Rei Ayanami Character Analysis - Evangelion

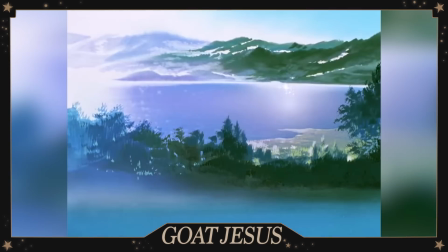8:24 Evangelion is no stranger to psychoanalytic theory, even going so far as to name whole episodes after the developmental stages proposed by Freud.
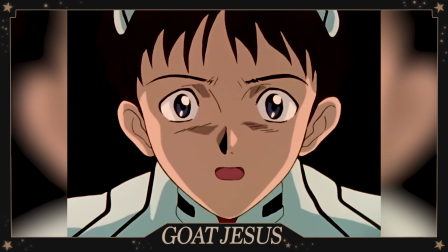8:32 Gendo's relationship to Rei is rather questionable in this context. Ritsuko's position in episode 15 is replaced with Rei in 24.
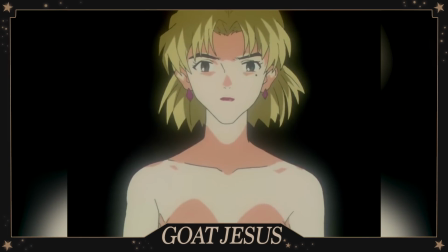8:39 Ritsuko is shown as a substitute for Rei and vice versa in the final episodes of the series.
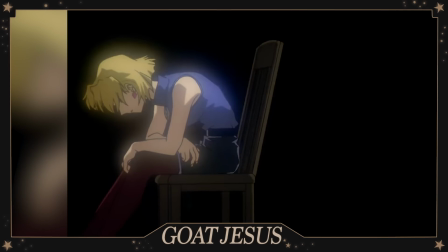8:43 Considering Ritsuko used to be a sexual partner for Gendo, the implications of this new dynamic are chilling.
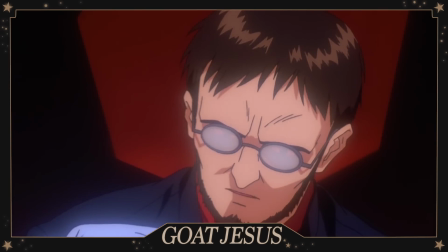8:49 Gendo cares about Rei in regards to his use of her as a pawn in his plan to bring Yui, his wife, back from the Eva unit.
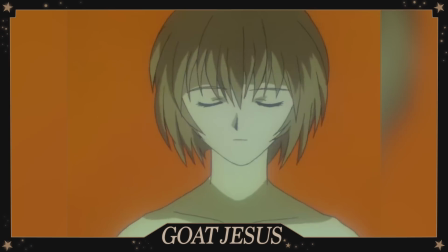8:55 He has conditioned her to accept herself as replaceable.
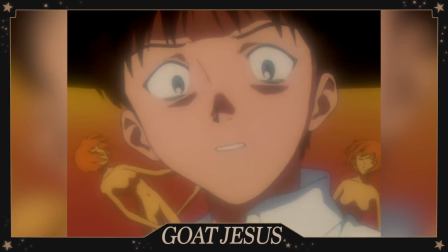8:59 The fact he would go so far as to even copy her for the dummy plug system demonstrates his willingness to commodify her and remove her individuality.
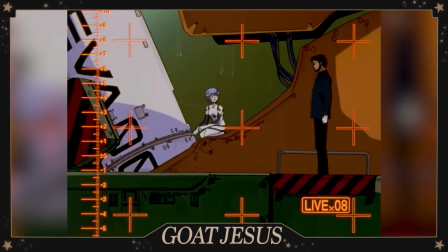9:06 Rei is an emotional substitute for Gendo at most, acting as a surrogate for Yui.
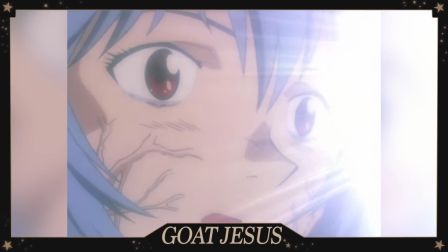9:10 She doesn't recognize this initially, but begins to in episode 23 after actually having been replaced.
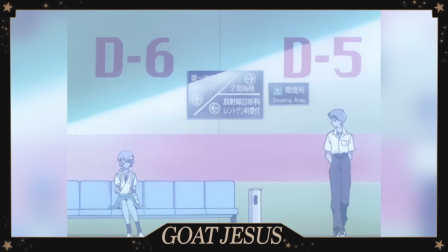9:16 Shinji, on the other hand, objectifies her the least out of the males in her life. Considering how much of a horny bugger Shinji is, that's pretty impressive.
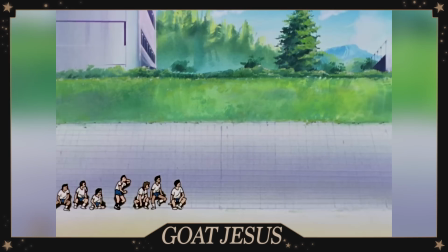9:22 Okay, let me explain. In episode 5, Toji and Kensuke ogle the girls and confront Shinji about staring at Rei in particular.
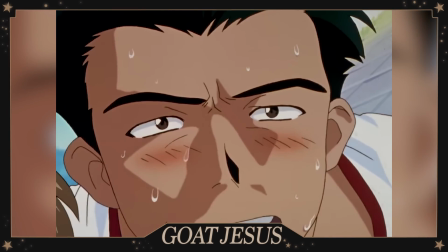9:29 They talk about Rei's thighs and breasts, reducing her to body parts.
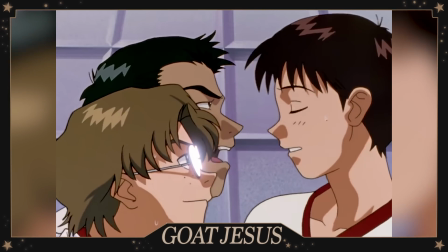9:33 Shinji, on the other hand, expresses genuine concern about her isolating herself from the group, and indeed the camera does not fetishize her as Shinji is staring.
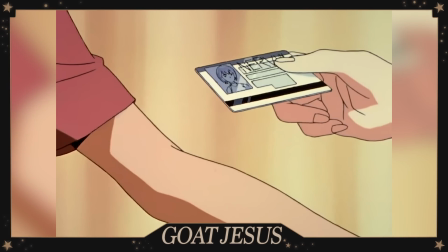9:41 Later, Shinji is told to deliver a card to her, and though he is teased about it for staring at her picture, he again clarifies that it's out of concern and interest for her well-being.
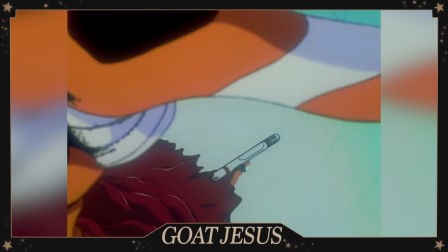9:50 When he checks to see if she's okay in episode 6 after battling Ramiel, it subverts the scene where Gendo is shown doing the same in episode 5.
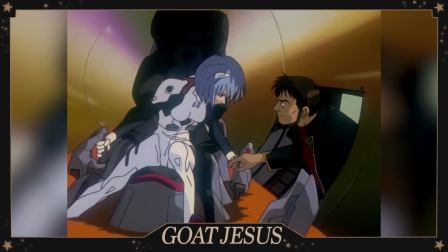9:57 Gendo asks if she's alright, and she nods, and he curtly responds with, Soga.
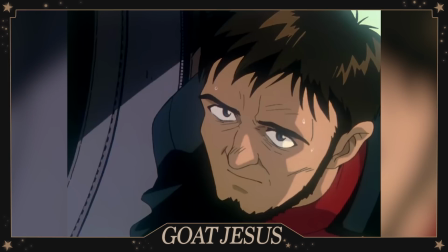10:02 It comes across as cold in the long run. Kurt. Ray clearly sees this moment as compassionate, however.
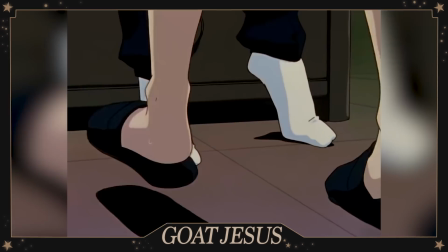10:08 Holding onto Gendo's glasses as a memento of this occasion, it's only because of her limited understanding of compassion at this stage of her existence that she does so to begin with.
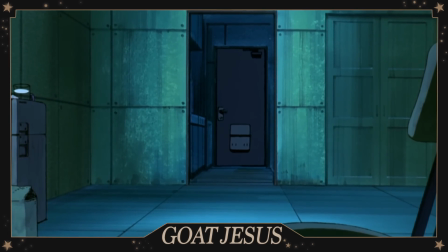10:17 The glasses are eventually destroyed by her in End of Evangelion for this reason. They were never genuine.
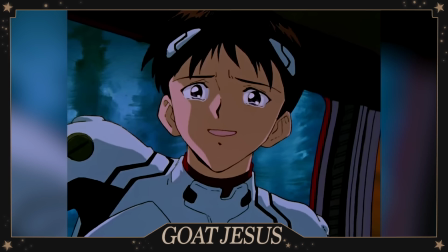10:23 Shinji, on the other hand, breaks down in tears relieved she wasn't killed, and suggests for her to smile, to express herself.
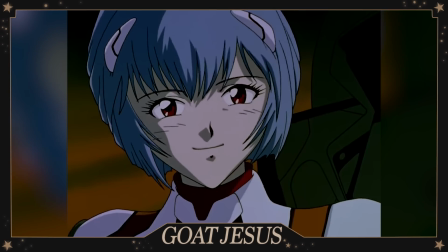10:29 This is true compassion, and these two moments comparatively inform Rei's decision in End of Evangelion, why she picks Shinji over Gendo.
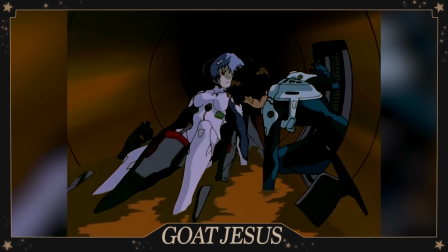10:36 I think Shinji sees Rei's individuality as valuable.
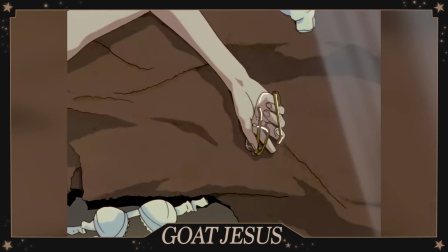10:39 That's not to say that he isn't also attracted to her sexually, but this Oedipal construct is one that Shinji and Rei metaphorically tear down through the reduction of instrumentality and its comforts.
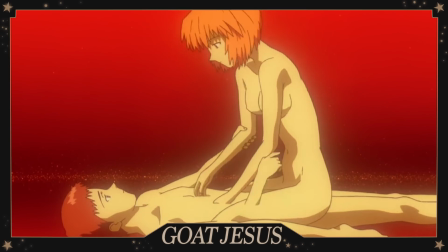10:48 It's not something virtuous. Shinji and Rei separate, showing this to be the case.
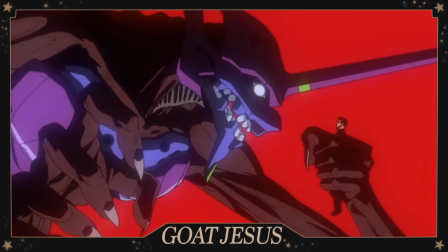10:52 Shinji does not kill Gendo, as the Oedipus prophecy foretold in the Greek drama, and in fact, doesn't even confront him in the finale. This is perfect for both Shinji and Rei's arcs, and in the end, Gendo is surrounded by the same wall patterns of Rei's room,
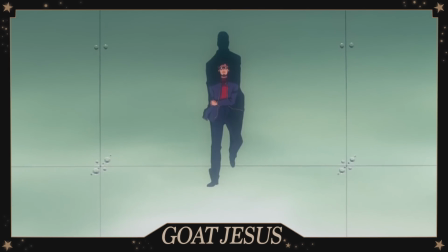11:06 suggesting his fate is truly decided by her, and not the other way around,
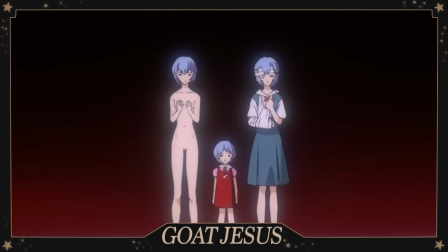11:11 as had been initially intended.
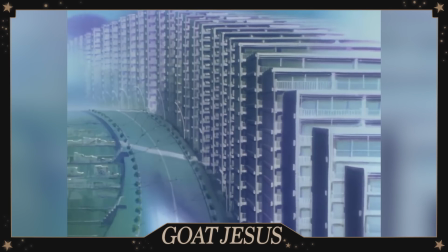In episode 5, Shinji goes to Rei's apartment. It's in a complex represented by multiple buildings, all aligned and stretching far out into the distance.
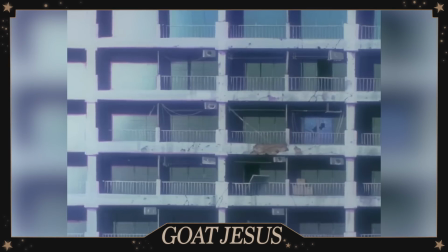11:31 Mechanical sound effects are clanging in the background.
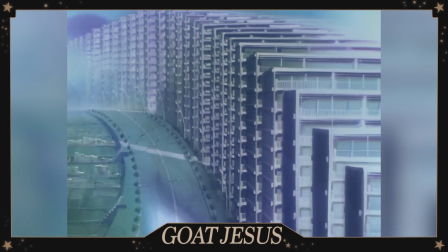11:33 The motifs are self-explanatory, demonstrating Rei's nature as a mechanical, commodified product, easily capable of being reproduced and duplicated.
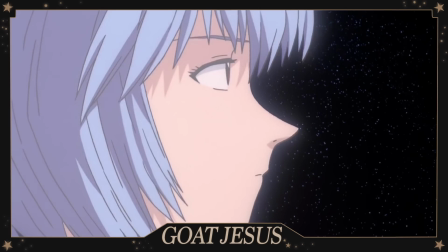11:41 Her role in the series is to develop out of this identity. Keep this in mind, as I'm going to be talking about Rei Ayanami today, and what she means for the anime industry as a whole.
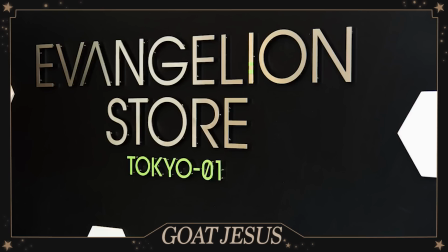11:50 Evangelion was able to be successful in the long run thanks to its merchandising.
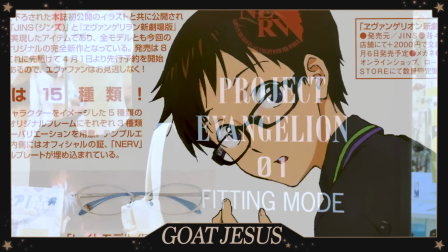11:54 In Tokyo, there is a store dedicated to nothing but Evangelion merch, selling anything from Evangelion-themed glasses to Evangelion-themed umbrellas.
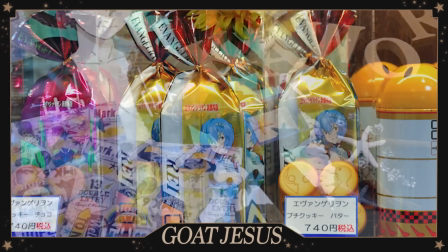12:02 What started its success, intentionally or not, is a limited number of prints of Eva-themed products, as requested by Hideaki Anno himself.
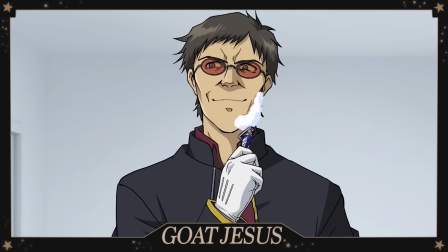12:10 This eventually led to the explosive demand for such items.
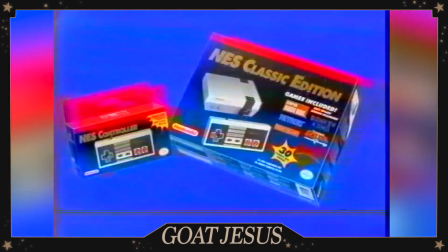12:13 Companies like Nintendo have latched on to this method with their products like the NES Classic and the Wii, increasing demand by putting very few out there on the market. In particular, a Rei Ayanami doll covered in bandages, quote, "...sold like wildfire," and became the face of Evangelion's marketing.